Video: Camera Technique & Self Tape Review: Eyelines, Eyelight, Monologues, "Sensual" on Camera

And that reminder that you want people to always be able to see your eyes. And the reason that as a teacher, I recommend splitting or crossing the axis, splitting the eyeline so that it's opposite side of the camera, is that then you're still only moving that far, right? You're shifting your eyes that far. But if you do that on the same side of the camera, the risk is that the audience thinks you're confused about where to look. And so I'm talking to you, and then I look over there. And if I'm trying to have a different relationship between this person and that person, I'm like, hey, huh. Then the risk is the audience is like, whoa, what's even happening there? But if it's the same distance, if I go from this side to that side, because my eyeballs go from this side of the screen to that side of the screen, crystal clear, much, much clearer story-wise. Basically, I have to do less work as an actor. Yeah, and I'll let you in on that. If I haven't said that yet, one of the things that I really love is anything technical where you do less work, but you look like a more skilled actor. Like, those are the things that make me happy. You know, I like efficiency in general. And as a teacher, if I can make you look amazing or highly skilled while also making your life easier and having you do less work, I feel like, you know, that's like, I don't know, I'm tricking somebody. I like that stuff. I like those technical bits. So let's take a look at Dia's tape. Here we go.
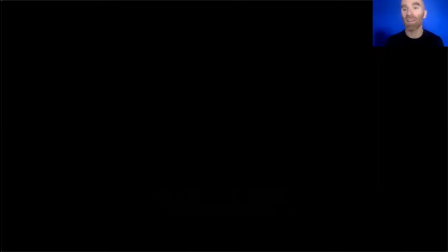(9:46)
It's 48 seconds, so we'll watch the whole thing, and then I think we'll go back and look at specific parts of it. It's a monologue from The Fault in Our Stars, I think, that she didn't say why she was assigned into it or why she taped it, but I believe that's the origin of it.
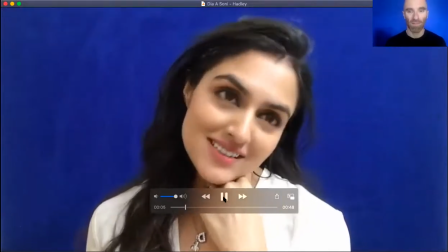(10:07) It's like you're floating out at sea, and you find a port,
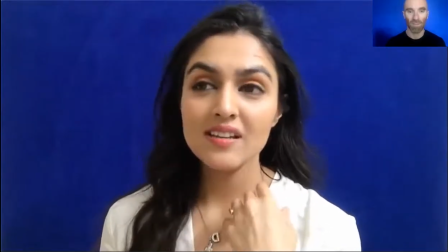(10:13) and you say, I'm going to stay here for a few days.
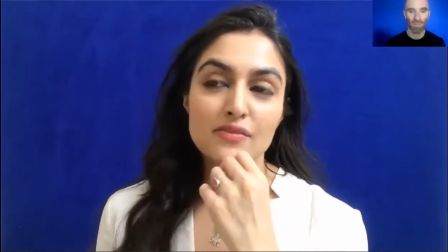(10:20) and then a few days becomes a few years and
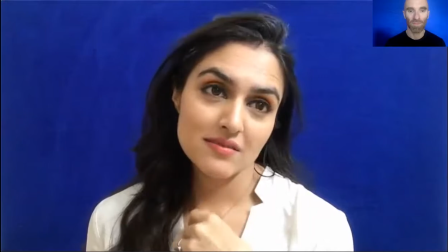(10:26) you forgot where you were going in the first place
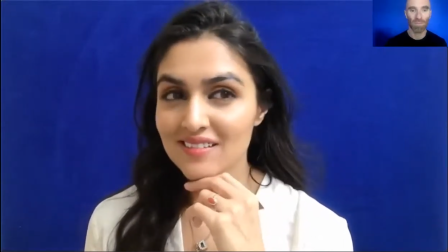(10:34) and then you realize you don't really care where you're going because you like where you're at
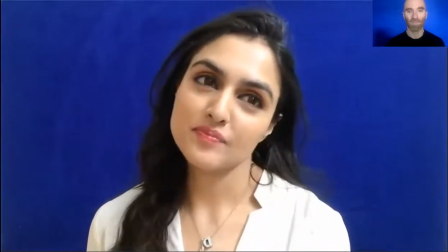(10:44) that's how it is for me I like her
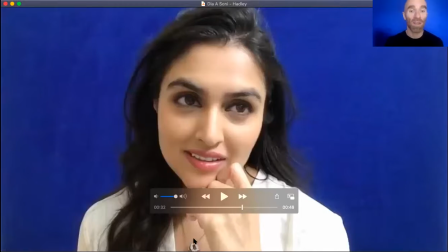(10:52)
so some there's some things here that are working really well right you can see that she's got a nice clean background there's no shadows back there she's centered in the middle of her frame she's in an absolute medium close-up her eye line is close to camera could probably be a little closer
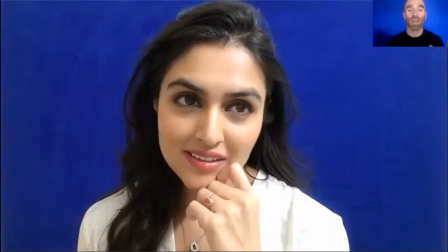(11:08)
to camera. Dia, one of the simplest technical things that you could do to improve the apparent quality of yourself tapes, and also it will help make other people think you're feeling more, is more eye light.
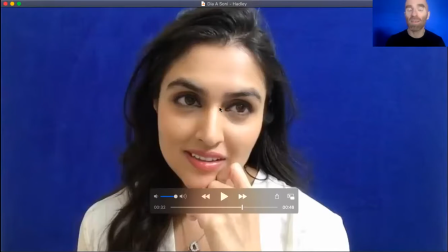(11:22)
You can see that there's a tiny little bit of eye light here, but although you are very well lit, we're not getting that reflective spot in your eyes. You also might want to consider, and I gotta say, you should probably ask Leanne about this in more detail when she comes back because makeup,
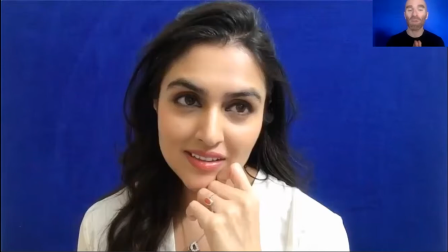(11:38)
not my field of expertise, but in general, you usually want your eyes to be the shiniest thing. And so you might want to consider wearing lip gloss or whatever that is the,
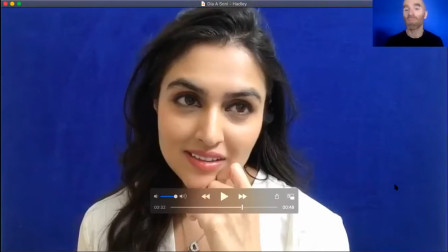(11:51)
whatever you're wearing on your lips, have it be less shiny. Just again, so that there's more attention on your eyes.